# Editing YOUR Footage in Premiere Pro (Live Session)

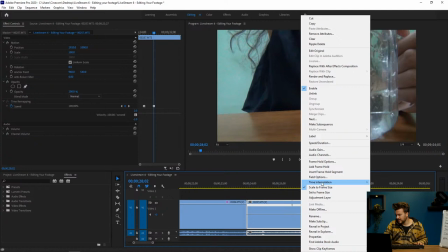[37:23]
Now, I'm not sure why it isn't doing anything. Let me see if we can maybe nest this shot.
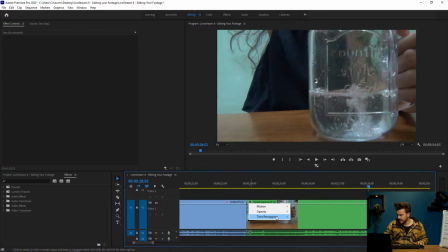[37:32]
Here we go. Right click, timer map speed, P.
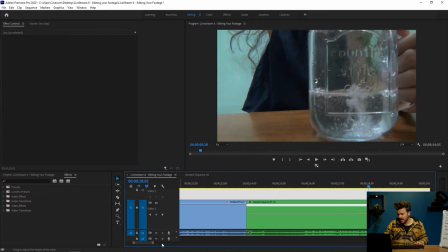[37:43]
Okay, so for some reason, it's not working, which is super weird.
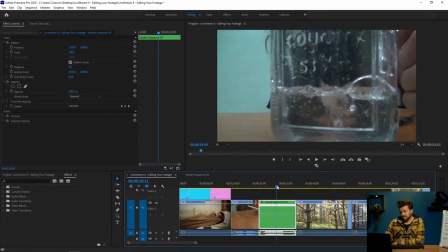[37:49]
Oh, wait, maybe, nope, that's weird. Okay, so for some reason, it isn't working, but apparently,
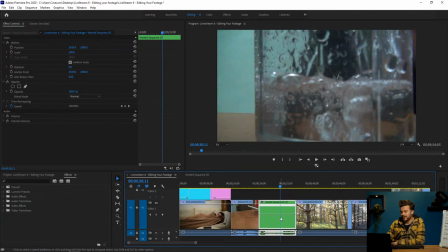[37:57]
yeah, I don't know what's wrong with this shot, but normally you should just put a keyframe there, you drag the line upwards or downwards,
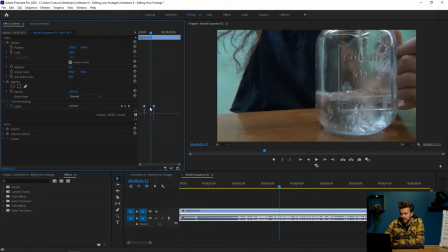[38:04]
and then you will get, just as you can see right here, two points that you can play around with. And this is actually kind of the easing that you can place or that you can make.
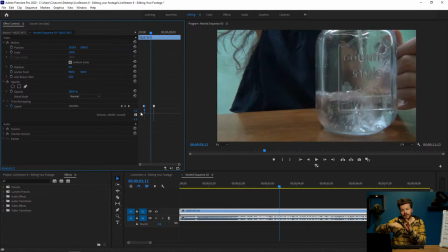[38:21]
And then you get this lever and you can make a smooth S-curve with this lever,
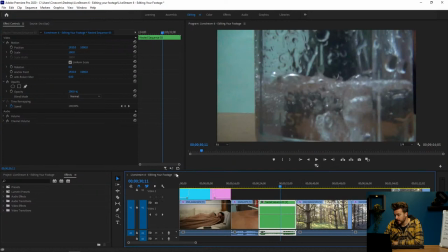[38:26]
and this will give you a smooth ease at the beginning or at the end of your time remapping.
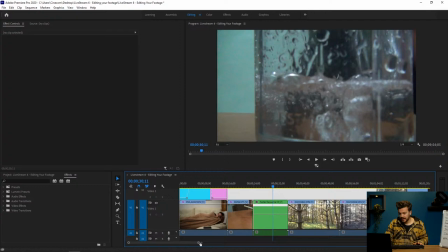[38:34]
Okay, so I'm not sure why this isn't working, guys, but normally it should. Let's move on to our next shot.
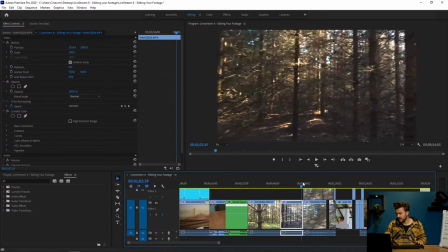[38:42]
Okay, so these shots, these were
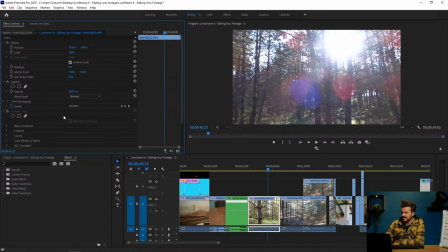[38:47]
three shots. Wow, three shots. I just color graded these actually. Just the same way that I just told you guys. I actually wanted to keep it for this video, but I already told you guys.
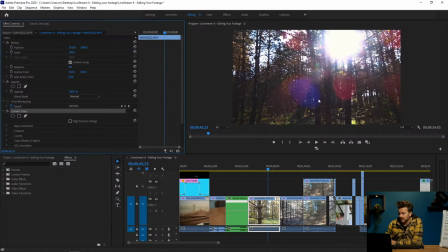[39:02]
So I used my vector scopes to clean this
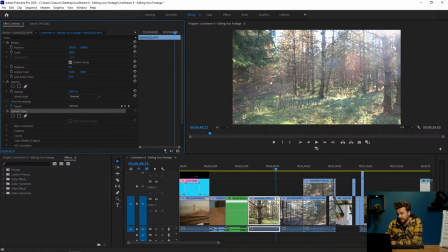[39:06]
shot and give it a nice look, because as you can see, it was kind of flat looking. That's also because the sunlight is hitting us in the shot right here.
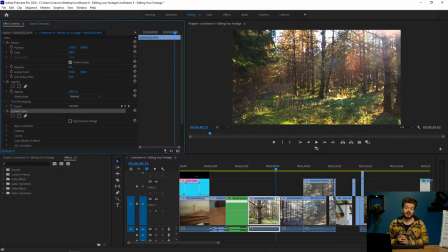[39:17]
So I just placed a lot of warmth in there, a lot of contrast,
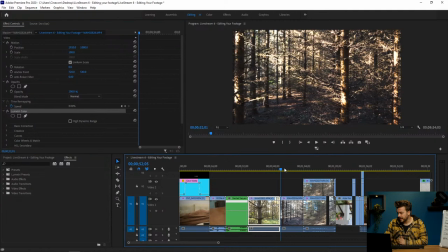[39:21]
a lot of saturation, and now we have this nice looking green forest.
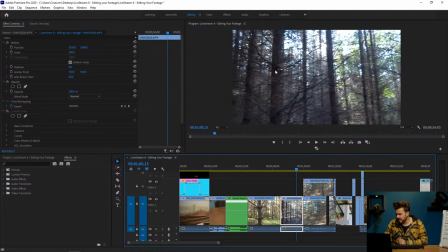[39:27]
Now the original footage, although it was kind of flat looking, was also a little bit weird in the blacks.
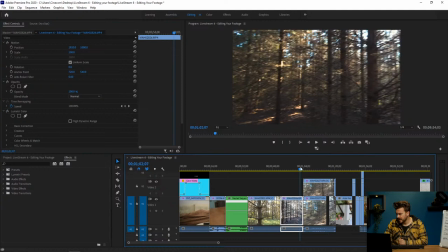[39:33]
I'm not sure what was going on there, but if I, like for instance, played the shot right here, the blacks aren't that dark, you know, but I also couldn't crush them. I don't want to crush those blacks, so it's kind of a faded look that we got.
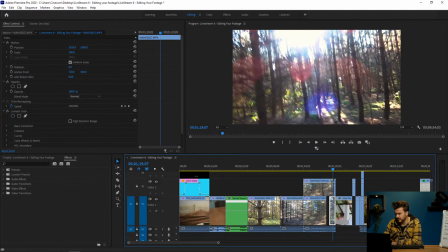[39:49]
And the same thing here, also a nice flare here from the sun.
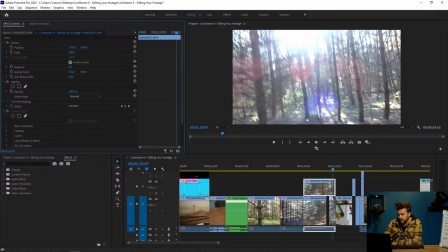[39:55]
I really like it, but once again, I just color graded this from a really flat looking image,
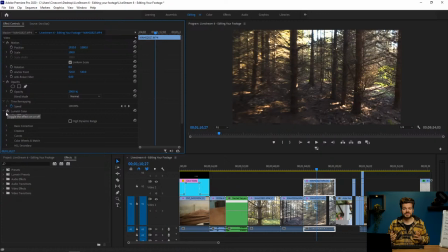[40:01]
as you can see, to a nice contrasty and saturated look. Now, I'm not sure what this is filmed on.
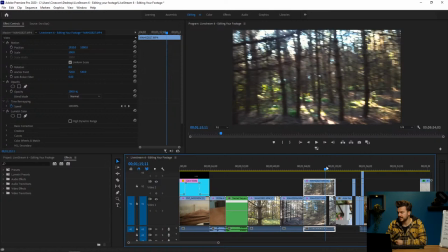[40:10]
My guess is it's either shot on a phone or a DSLR camera,
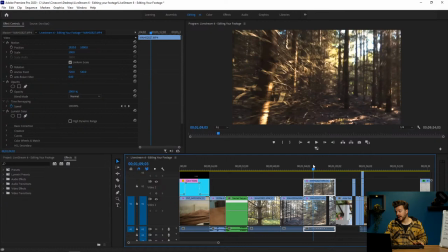[40:17]
but I'm not sure which one, okay?
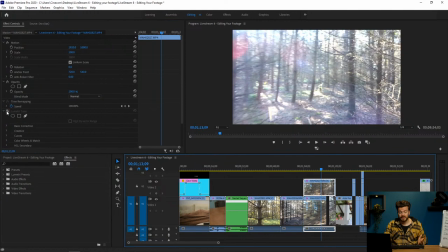[40:20]
But as you can see, even if you still have footage looking like this, you can make something terrific with it, guys.
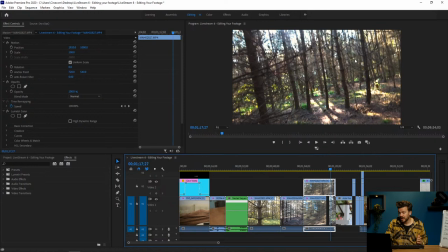[40:27]
You can just play around with some lumetri color, with some basic effects, and that way you can make a super nice shot, even though you think, oh, my shot doesn't look that good, okay? So no worries at all.
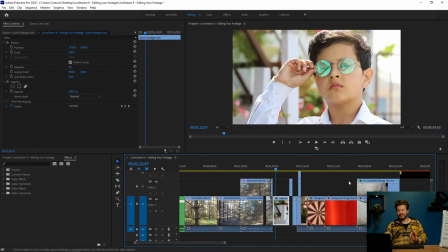[40:40]
Okay, here comes a really fun video that I received.
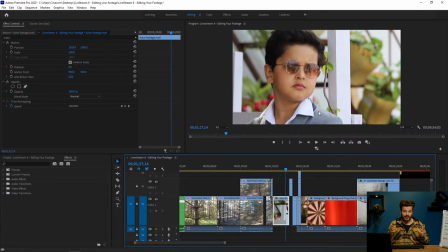[40:45]
It's actually from this young actor, but it was already cut up.
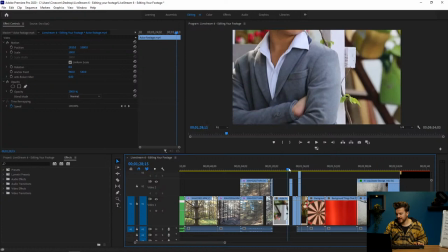[40:51]
So it was already kind of a video. It wasn't just one raw shot. So I wasn't really sure what to do with it, but then I tried playing around with it.
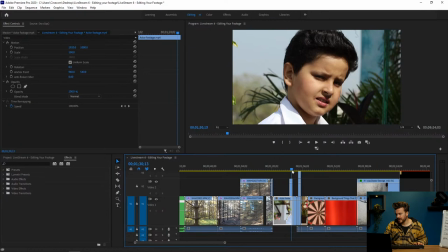[40:59]
So what I did here, I'll drag this forward. Here, it was like a zoom out of him.
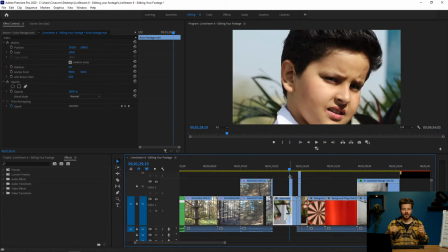[41:06]
But what I was thinking was this cool, you know, those Power Ranger series where they like end up fighting the boss and then they walk away and then there's this big explosion at the background. Well, I kind of wanted to do the same thing with this guy right here because it zooms out.
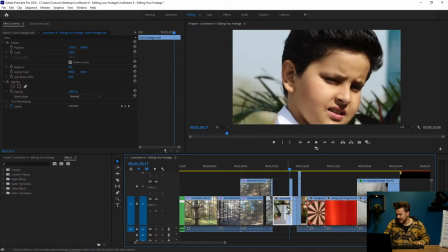[41:23]
It's like, bam, he's the actor, you know?
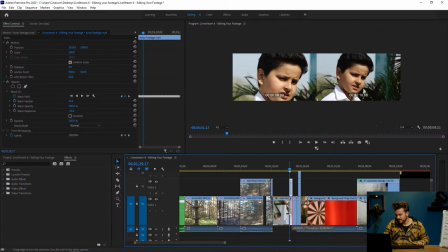[41:27]
So that's why I just right clicked here, added a frame hold.